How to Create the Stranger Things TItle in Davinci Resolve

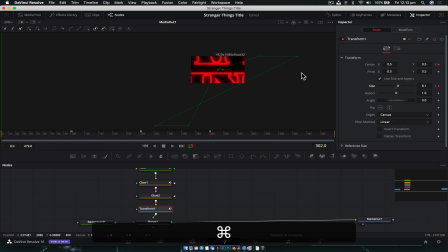[20:55]
And we can probably change the size as well, because we don't want this, we want it to animate slow, so we don't want to start it massively huge. So we're going to probably start it at, say, 7, and we're going to go forward to frame
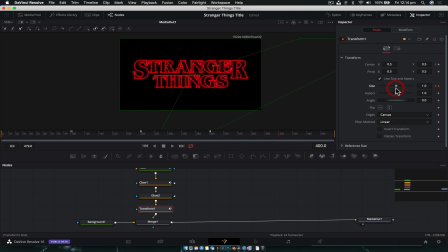[21:10]
400, so another 4 seconds, and we're going to reset it right to the start, just by clicking, so we go forward, just by clicking that dot there, it resets it. So if we go through here, it skips, and then it plays, and it goes down, like so.
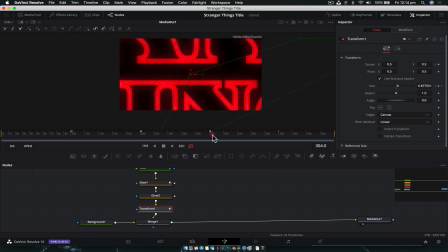[21:25]
So it is a little bit quick. We could probably maybe on this frame start the sizing a bit smaller so that the transition isn't as intense. So next we're going to animate the sort of spacing of the text.
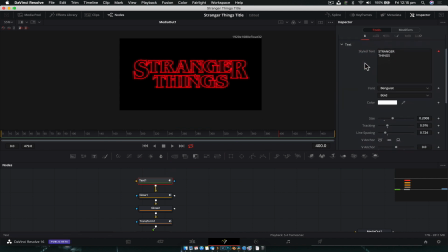[21:42]
So if we go back to our text node under the first thing, we're animating the tracking here, okay? So we can spit, and this is going to be the section where the letters sort of come together. So what we're going to do is at frame where the text starts, so
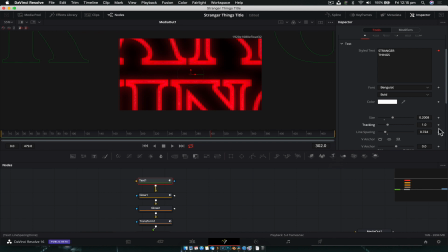[22:01]
at frame, I think 302, we're going to set a keyframe just before it for the tracking, leave it at 1. We're going to jump forward and we're going to have the tracking shift a little bit, like so. So as the text comes in,
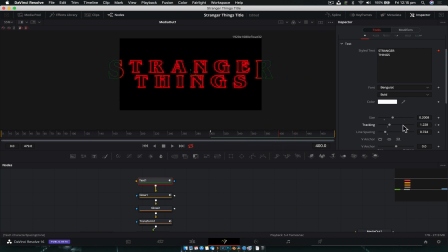[22:17]
it's coming in spaced out, and then at frame 400, we're just going to reset the tracking so that it's back to normal. So basically, as it's zooming in, the text is coming in together.
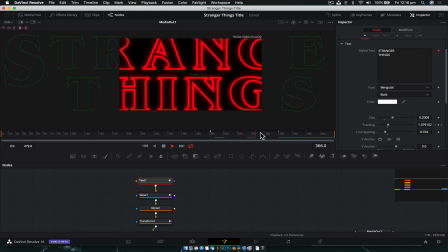[22:33]
But what we can actually do to change this so that it doesn't look like it's all just sort of shrinking is actually back here, we find our value. So we've gone through and we've set it at 1 point, let's say 1.2. So it starts there. We're actually going to change that value and have it so that it's actually at 1.2 at this point in time as well,
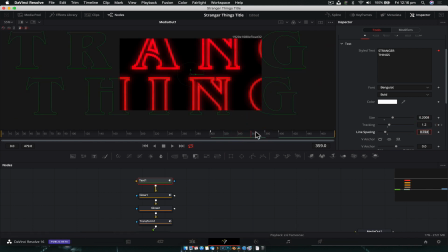[22:52]
so that it stays at that sort of spaced out point, and then at the very end, the letters start to
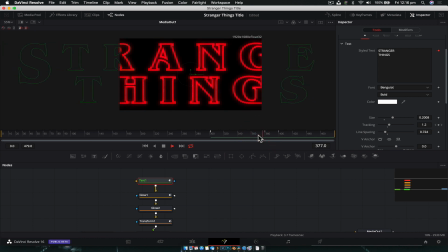[23:06]
shrink together. So we go, so there you go. So the letters, and then they start to shrink together. And we can even maybe uncheck that and have it so that at 420 it resets. So there's a little bit of a timing difference in the sense that the text comes in,
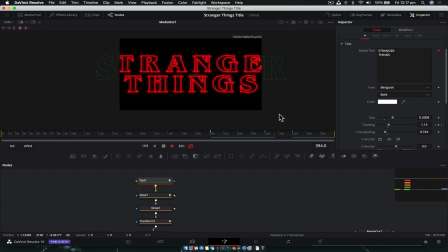[23:26]
and then once the text's in its spot and at the right scale, the letters still continue to shrink in after the fact. And that just helps sort of sell the effect. Once this is buffered through, we'll just play that to make sure.
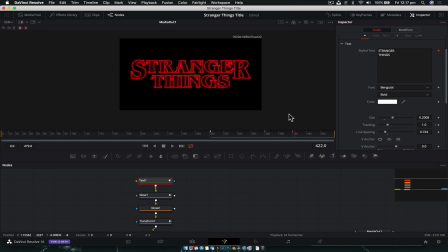[23:41]
Yeah, I think that doesn't look too bad. We're going to smooth out this animation in the spline editor right at the very end, so that's okay. So now we need to create our lines, right? So if we have a look at the very end of this, we'll keep going forward a little bit.
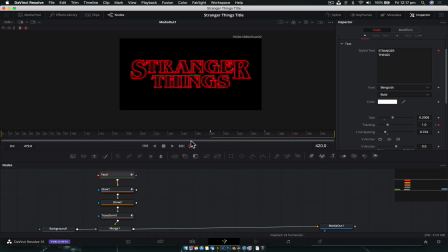[23:57]
We've got our lines here and here. Pretty easy. It's just going to be, again, we're going to create a background. We're going to make it red. And we're going to, with it selected, create a rectangle.
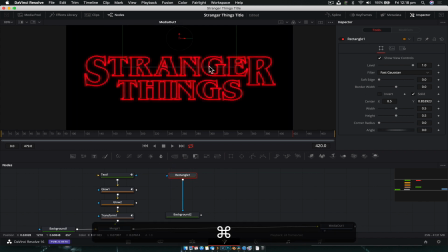[24:10]
We're going to move it up. Change the size of it. And we're doing this on frame 420 because this is when it appears.
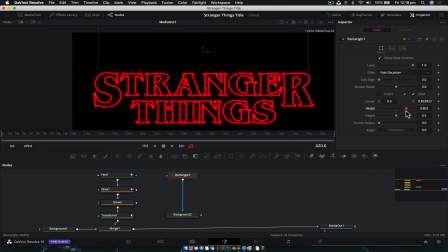[24:19]
So we're going to change the width to be as long as the text is. I'm going to change the height so that it's nice and small. I'm going to bring it down where it needs to go. And then we need to change how it actually looks. So now we can't see it because that's currently not being played in a viewer.
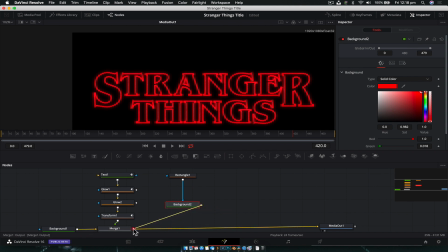[24:38]
So what we're going to do is grab the output of the background, connect it to the merge. It's going to create another merge node.
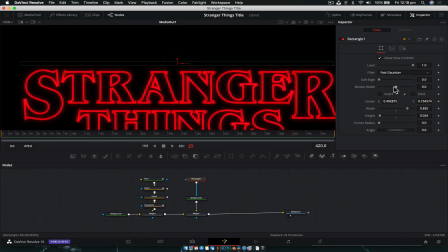[24:42]
All right, so that we have just a blank sort of rectangle, and we're just going to increase the border width just a little bit so that we have our
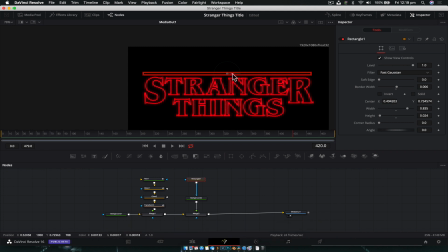[24:51]
rectangle, and we're just going to play around with how the positioning and where it looks. So I think this needs to be a little bit thinner.
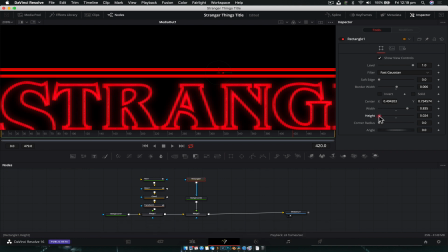[24:57]
So just with the height, we're going to bring the height in just a smidgen more.
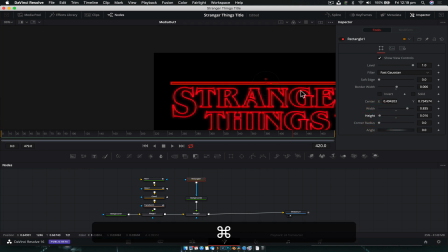[25:02]
Looks pretty good there.